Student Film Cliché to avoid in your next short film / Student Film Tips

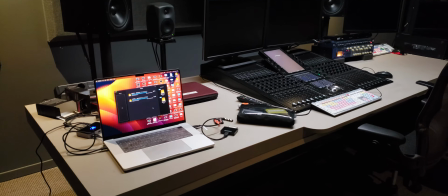Last year, I helped out a lot of student films and also went to film screenings which
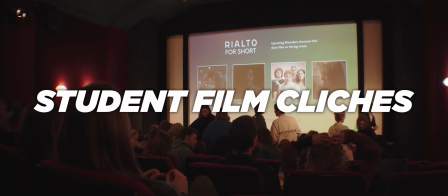included student films and noticed a lot of similarities or cliches.
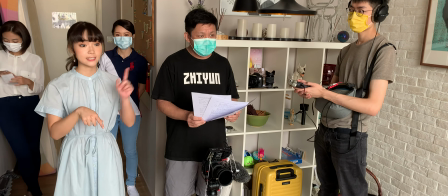To be honest, I also suffered from these cliches before until I saw many student films including the same things and learned to avoid these cliches,
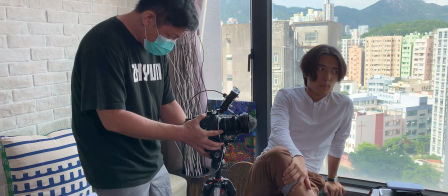and it improved my short films that I was working on by removing these cliches.
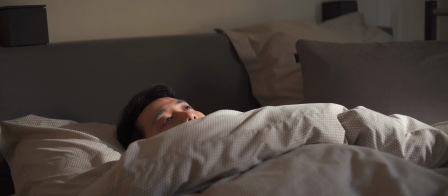Many student films opens with somebody or one or two people waking up in bed.
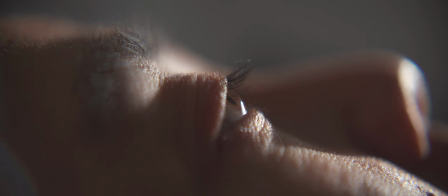However, it has become such a cliche opening or scene that it's better to avoid it than to include,
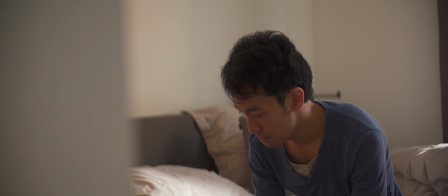as most of them don't have a meaning with the shot or scene than having a really easy opening.
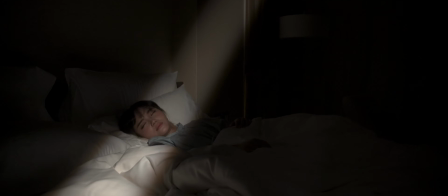Because most of them you can literally just cut away the waking up scene and just start the film at a later point,
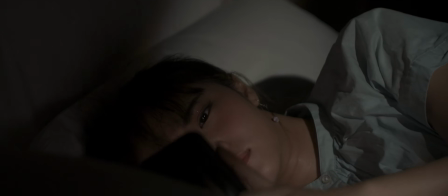as most of the time the waking up opening isn't important enough to include.
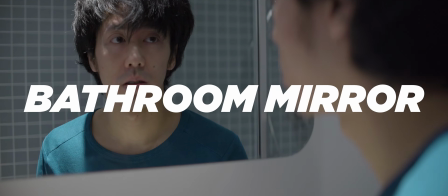After waking up, of course you would wash your face and look into a mirror, but this is also a cliche scene.
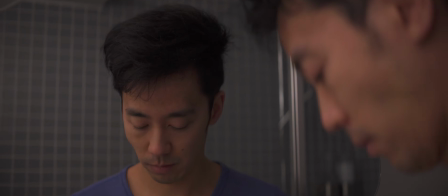More often they say it's about the character reflecting on themselves. However, more often it's not well used,
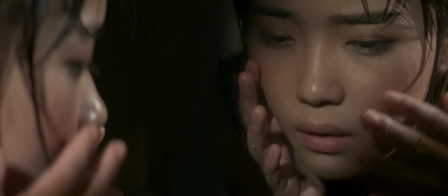especially when it's at the start of a film and we don't know what the character is reflecting about.
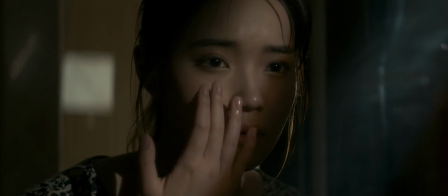Also, because the bathroom mirror scene is overused so much, it has become a major cliche.
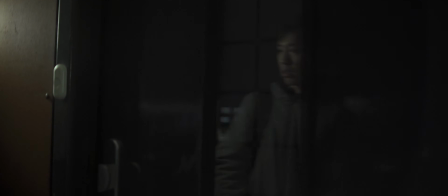If you want to show somebody reflecting on themselves,
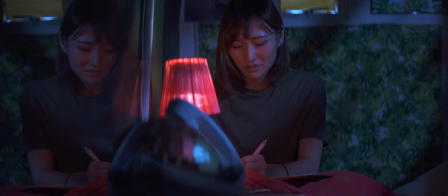there are more different kind of reflective surfaces that you can use instead of a bathroom mirror.
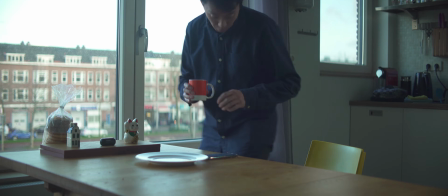To finish off the trinity of opening cliches, we have the breakfast scene.
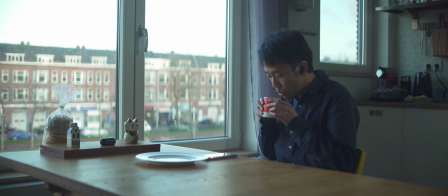This is often just more of a filler scene because they already have the waking up,
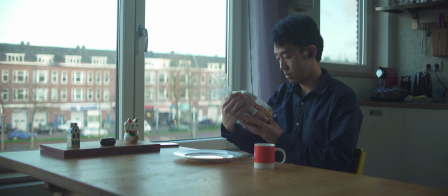going to the bathroom and finishing off the morning with a breakfast.
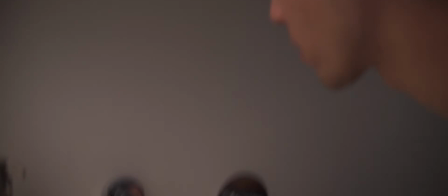More often these three are a cliche opening combo, as mostly copying standard openings of a lot of vloggers,
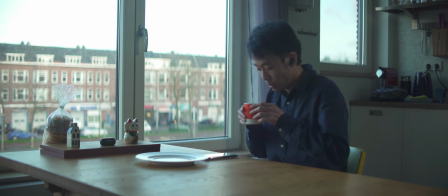but more often these can be deleted as the real story starts after the three scenes with the character leaving his home.
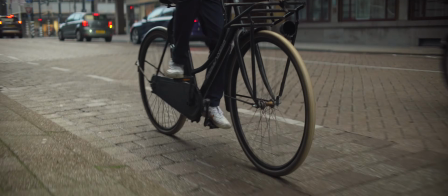Even if there is a monologue or dialogue, more often these can also happen somewhere else with more meaning and a reason.
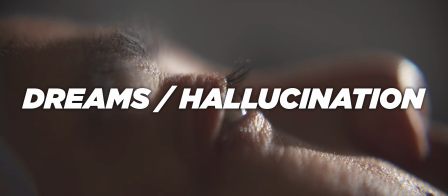There are a lot of dreams or hallucination films where the main character is sleeping, meditating,
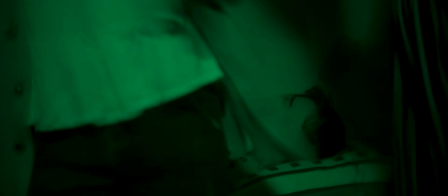hypnotized, passed out, or under influence of drugs or something else, and has a montage of different shots and often showing the past,
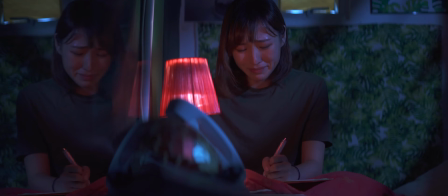present and future, or the 5 stages of grief.
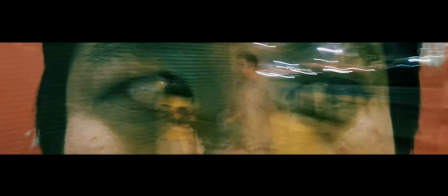But instead of a short dream sequence, the majority of the film is a dream or a hallucination,
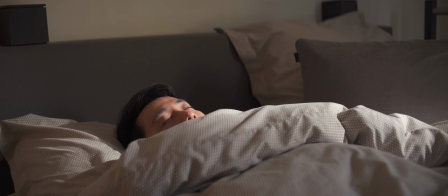and the film ends up with them waking up being changed.
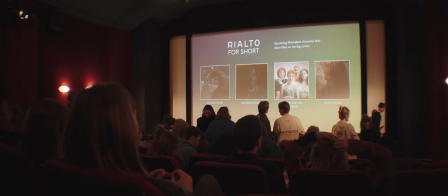Those students think they are being creative and new because they haven't seen these kind of films before.
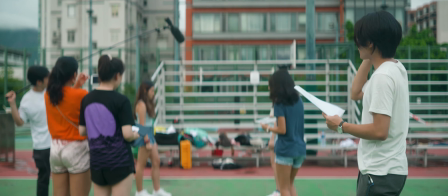The reality is there are a lot of these films made by students and become quite a cliche.
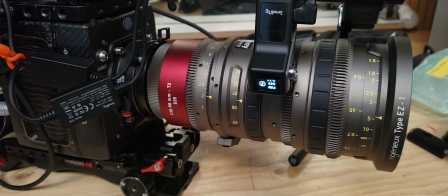Also more often written by cinematography students,
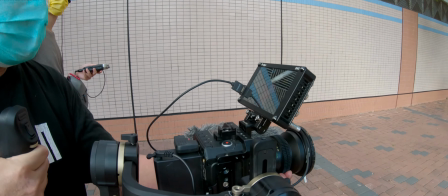and it includes a lot of interesting looking shots without needing a coherent story.
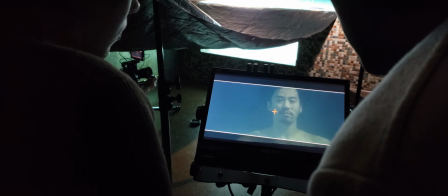They do this so they have a lot of good looking shots to fill their showreel,
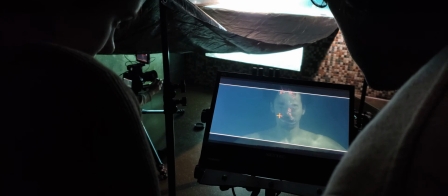as there are a lot of difficult cliche shots like underwater shots or a infinity black or infinity white studio shots and more.
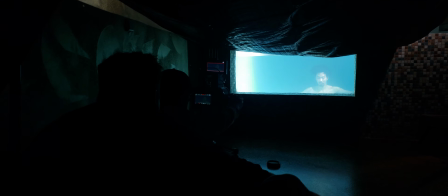The biggest problem is these films don't have a coherent story and is often just a cinematography showreel.
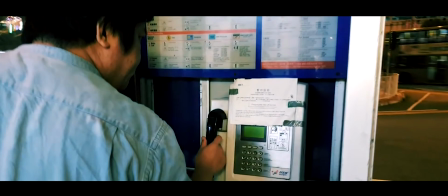There's also a lot of psychological movies, but the major problem with a lot of them, they don't explain why the person is psychotic.
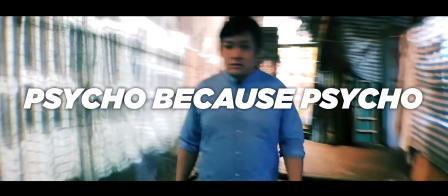The excuse is that they are psycho because they are psycho,
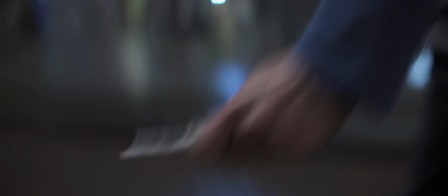and often also includes cliche scenes of the character randomly murdering somebody out of nowhere,
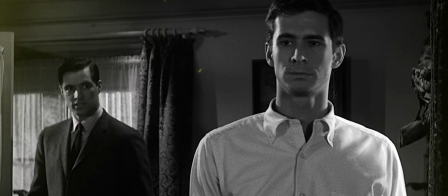as if they only watched Psycho partially and missed the point that Norman Bates became psychotic because how Norman was treated by his mother.
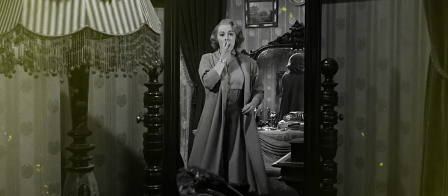As the story is always stronger when there is a reason for certain actions.
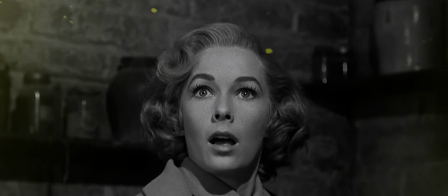Someone being psychotic or crazy with no reason often is a weaker story than when you know where the actions actually come from.
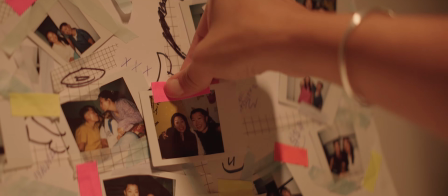A lot of students are targeting queer film festivals, as recently there have been a lot of them,
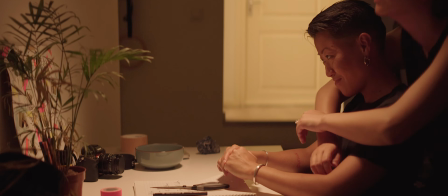and also they are often free or have a low entry fee.